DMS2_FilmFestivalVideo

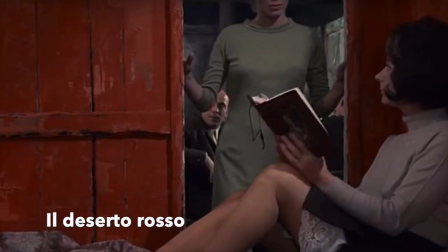Colors affect our daily lives and subconsciously affect the way we feel every day.
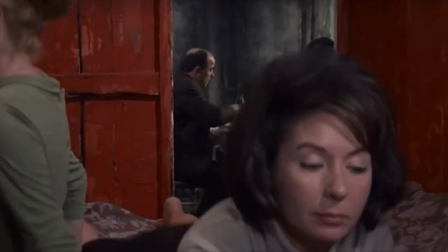The main theme of the festival is color and the symbolism they have in films, more in particular the contrast between the colors red and green.
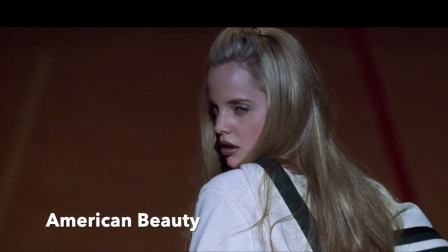The psychology of color theory explains the clever use of colors in movies and
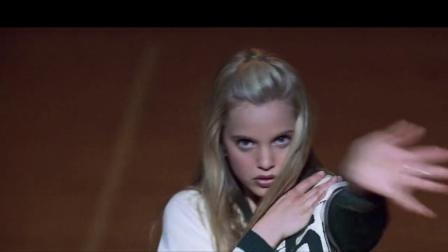their ability to manipulate the audience's emotions on both conscious and subconscious levels.
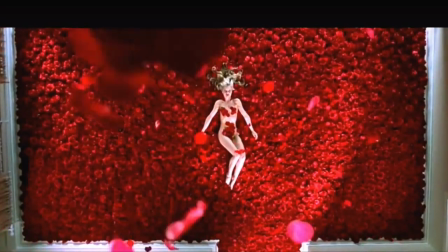Therefore, colors make spectators feel. In American Beauty, the color red is key,
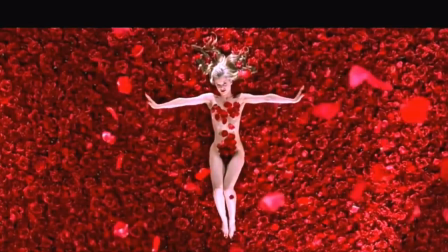as the director decided to use a specific color to symbolize the transformation of the main character throughout the story.
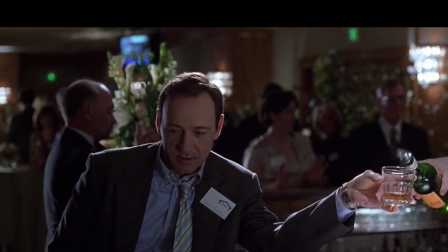He started to wear red clothing, which signified passion, after he saw Angela, his forbidden desire.
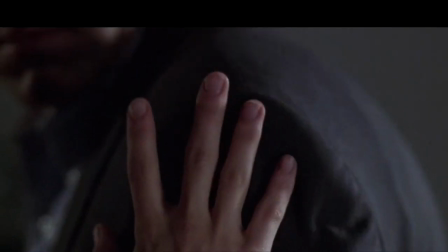Moreover, this change also gave him power and control over his life.
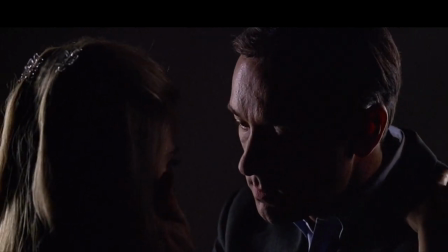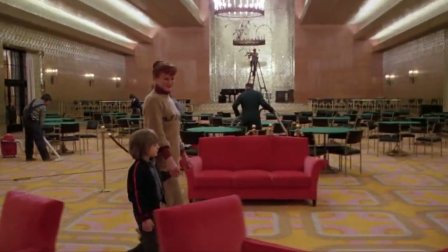In The Shining, the director Kubrick makes use of different colors in the movie, such as green and red.
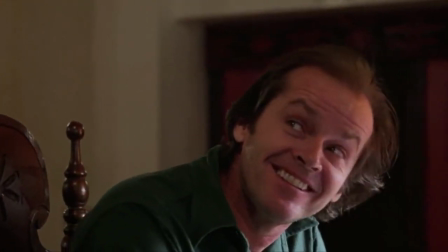Kubrick uses green to symbolize nature, and he uses the green of the plants to contrast the use of red in the key scenes of the movie.
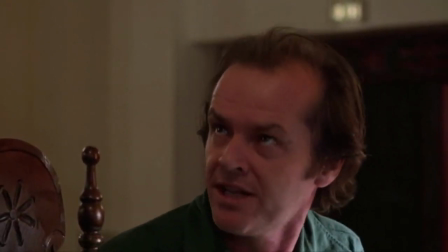An example of this could be when the spectators see that the plants, so nature, in the hotel are dying,
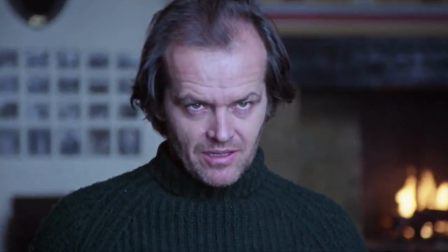therefore symbolizing that Jack is not properly taking care of them, and this foreshadows the fact that the main protagonist is slipping into madness.
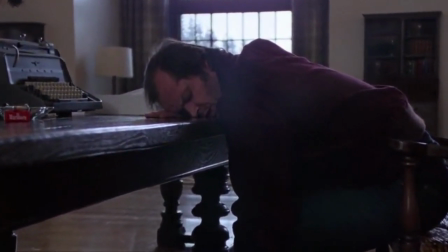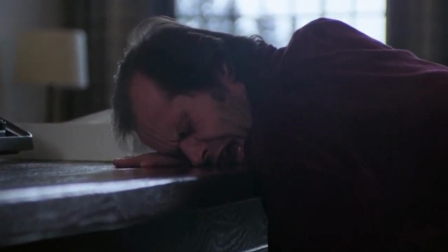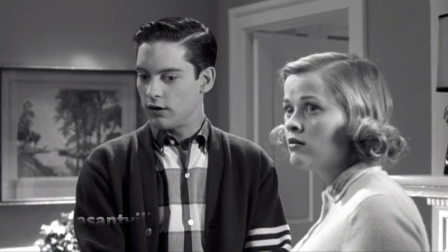In Pleasantville, the director decided to use colors to show transition,
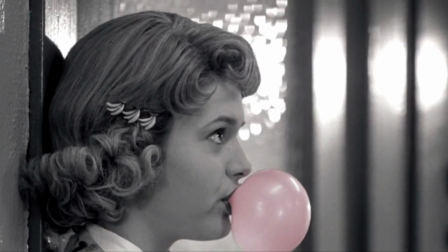growth, and transformation instead of using them to highlight importance in the movie.
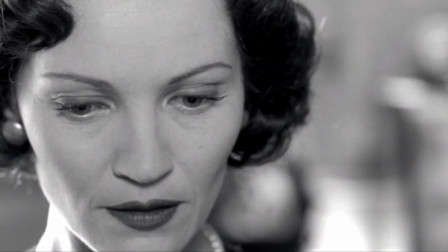An example of this could be how at the beginning of the movie all the characters are showing black and white,
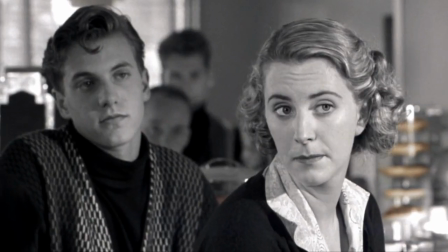and as they evolve and transition throughout the movie, they begin to experience more vibrant colors such as green and red.
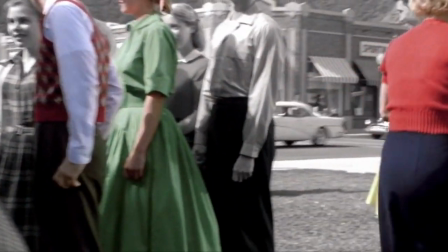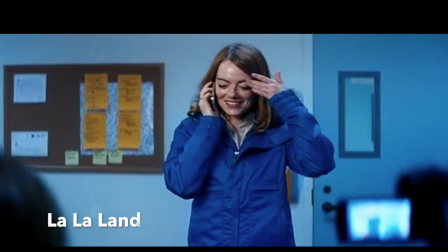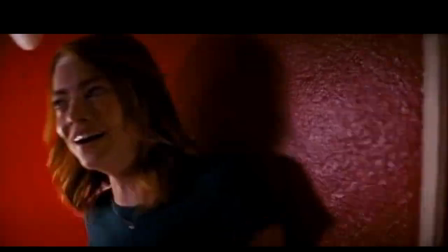In the movie La La Land, colors are key, especially blue and red.
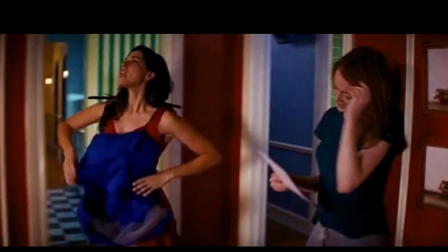Blue is the first color that the audience sees and represents Mia, the main protagonist, faith in becoming an actress.
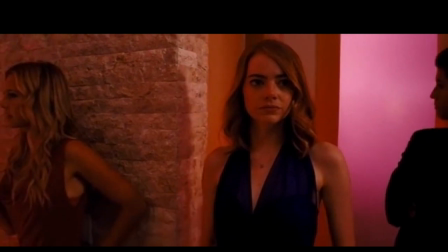In the movie, the color is persistent as well as the character's faith to become successful.
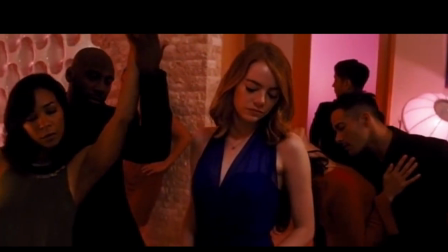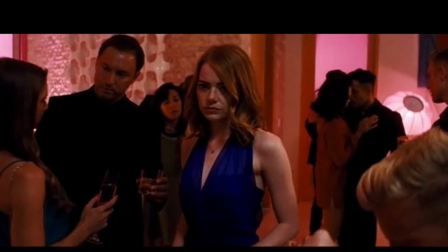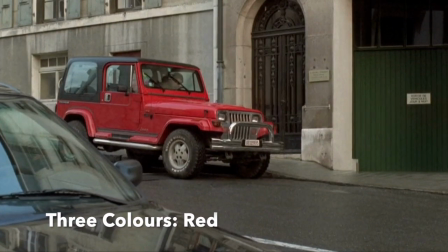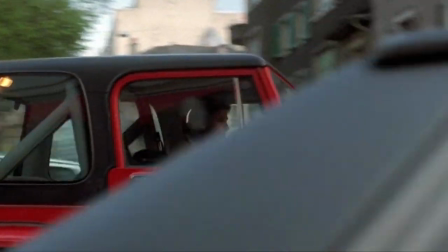In the trilogy Three Colors Red, the color red has a universal meaning, either love, blood, or death.
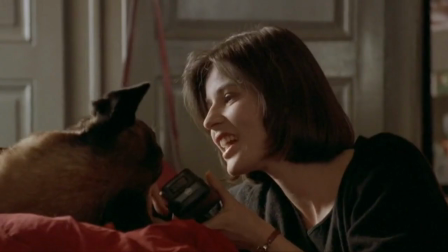However, in this movie, it is the opposite. The choice of the color red represents the main theme of the color of the French flag, friendship.
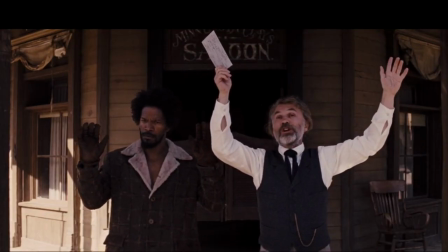The color palettes in this movie are mainly cool-toned but saturated.
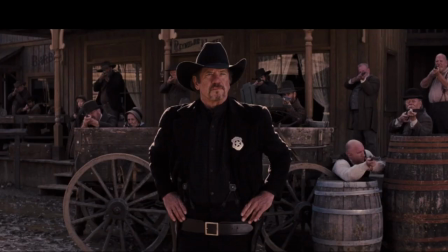There's a lot of blue in the movie. Django wears a blue suit in some scenes in the movie.
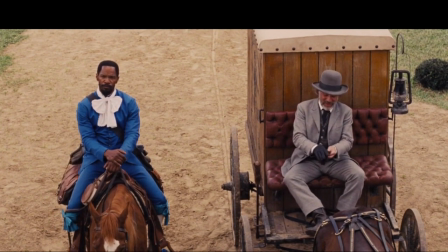This color represents loyalty, stability, and trust, all of which can symbolize Django's feelings towards Dr. King Schultz, who is buying his freedom back.
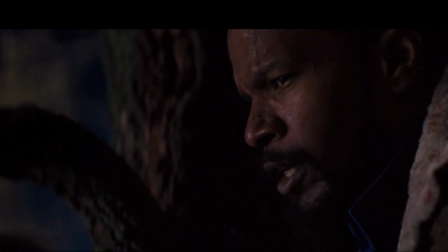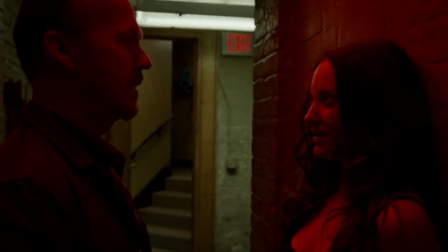The color palettes in the movie Birdman are not static, on the contrary,
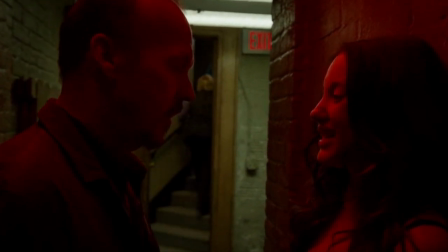they are dynamic, as colors change in almost every scene and there is no theme to them.
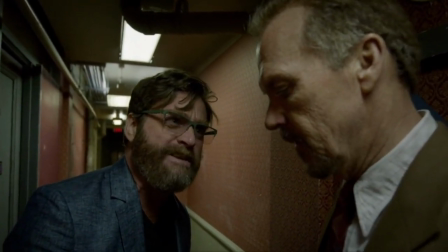Strong colors like blue, green, and red are used to enhance the dramatic side of the movie.